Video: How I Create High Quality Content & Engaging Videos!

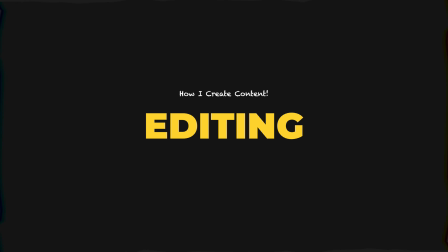(4:00)
Now editing is by far the process that takes the longest time out of making a video but over time and with more content that I've created I've learned different techniques to help me edit faster, but also edit in a way that keeps my audience watching for a longer period of time.
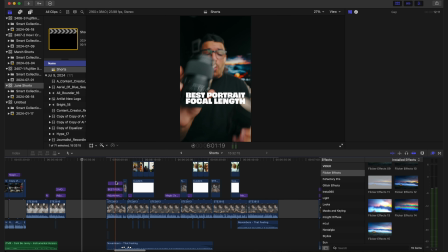(4:17)
One of those things that help me edit faster, especially for short vertical content is editing everything on one single timeline.
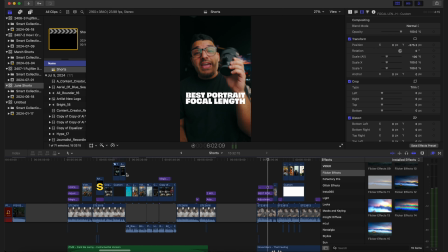(4:25)
I don't create multiple projects for every 30 to 60 second video because that's just dumb.
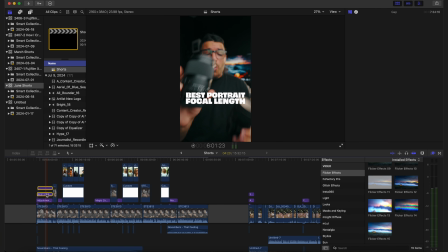(4:32)
I think if I edit everything in one single timeline i can just scroll through the
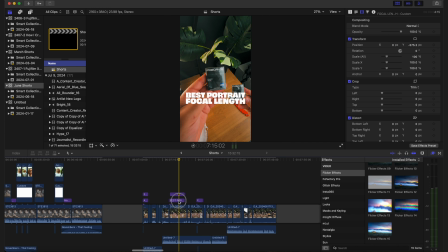(4:36)
timeline and grab assets like sound effects certain titles things that are pretty standard across all my videos i can just grab them and copy them and paste them further down the timeline where i'm editing that new video
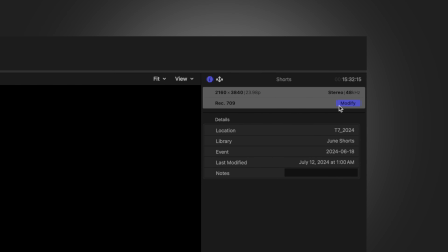(4:50)
to get the highest quality video i edit everything on a 4k 24 frames per second timeline it doesn't matter if it's a full dedicated youtube video if it's a short vertical piece of content everything is edited and exported at 4k. Now some tricks that I like to do and I recommend you do the same to get a higher retention rate are hook your audience in. Whether you're planning a full dedicated YouTube video or a short vertical piece of content when you're in the planning stage and you're scripting out your video you want to come up with a really good hook especially for short vertical content because people are scrolling so fast and people's attention span isn't as long
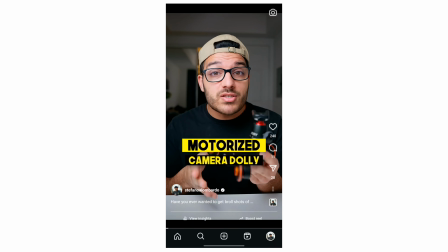(5:32)
as it used to be if you can hook them in that viewer is obviously going to watch your video and watch it for longer so for example this is the difference between a bad hook and a good hook let's say i want to talk about this camera this is a sony a7IV it's
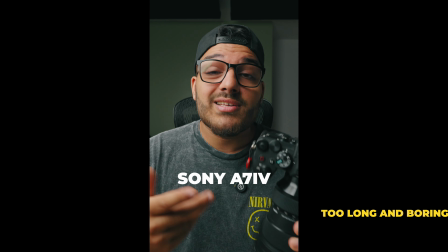(5:49)
my favorite camera that i've been shooting with for years and i personally think that it is a best hybrid camera you can buy on the market that is a really bad hook it's not only long but it doesn't really catch your attention or make you want to watch the video. Instead, I can make my video a lot more interesting by maybe catching my camera.
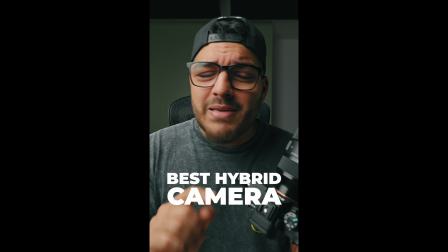(6:07) This is a Sony a7IV and it might just be the best hybrid camera on the market.
The second intro gets to the point a lot quicker. It's much simpler and a lot more engaging. Now, remember, you can have all the best gear, but if your video isn't speaking to your viewer, if it isn't evoking some sort of emotion or your viewer isn't watching until the end, then the video may have not performed like you wanted it to perform. So that's why I use Artlist.
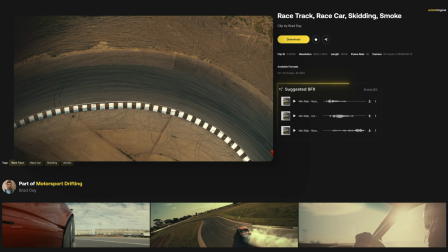(6:33)
Artlist is a platform with thousands of copyright-free music, sound effects, assets, stock footage, and now voiceovers.
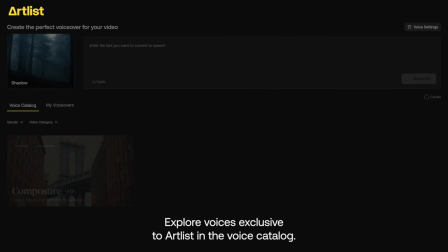(6:41)
Yes, recently, Artlist announced a brand new feature called VoiceOver AI. Instead of me telling you about it, I'll just let it tell you about itself.
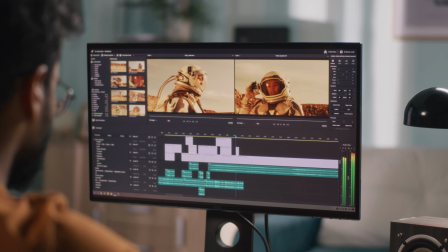(6:52) Whether you're a content creator or a filmmaker on a budget and is looking to use voiceovers to level up their videos.
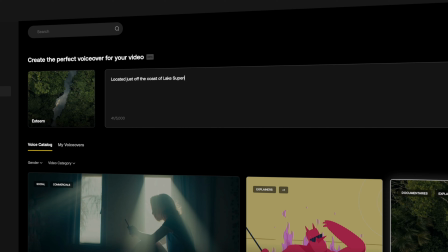(6:58) Artlist's new voiceover AI has got you covered. Just type anything you want to say, choose a voice, and click generate.
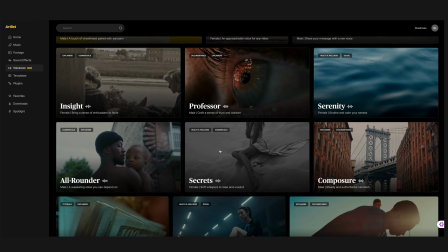(7:06) In just seconds, you have your very own voiceover. There are so many voices to choose from to suit the vibe of your video.
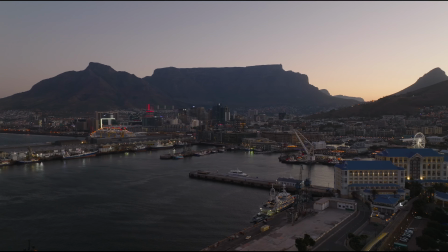(7:13) And you can even tweak the voices for different results. Located just off the coast of Lake Superior rests a small town called Thunder Bay.
There were so many times I've wanted to use a voiceover for a quick reel but never did because I didn't have the budget for it but I also didn't have the time to wait. Now I can do that with my current Artlist plan in seconds. Then within the same platform I can find the music, sound effects for my videos, even stock footage which is just unreal. If you want to check out Artlist or try this new voiceover AI feature for yourself you can get two free months off any annual Artlist plan if you use the link in my description. Now here's some tips for adding music to your videos to keep your audience more engaged. For short videos, use exciting and engaging music.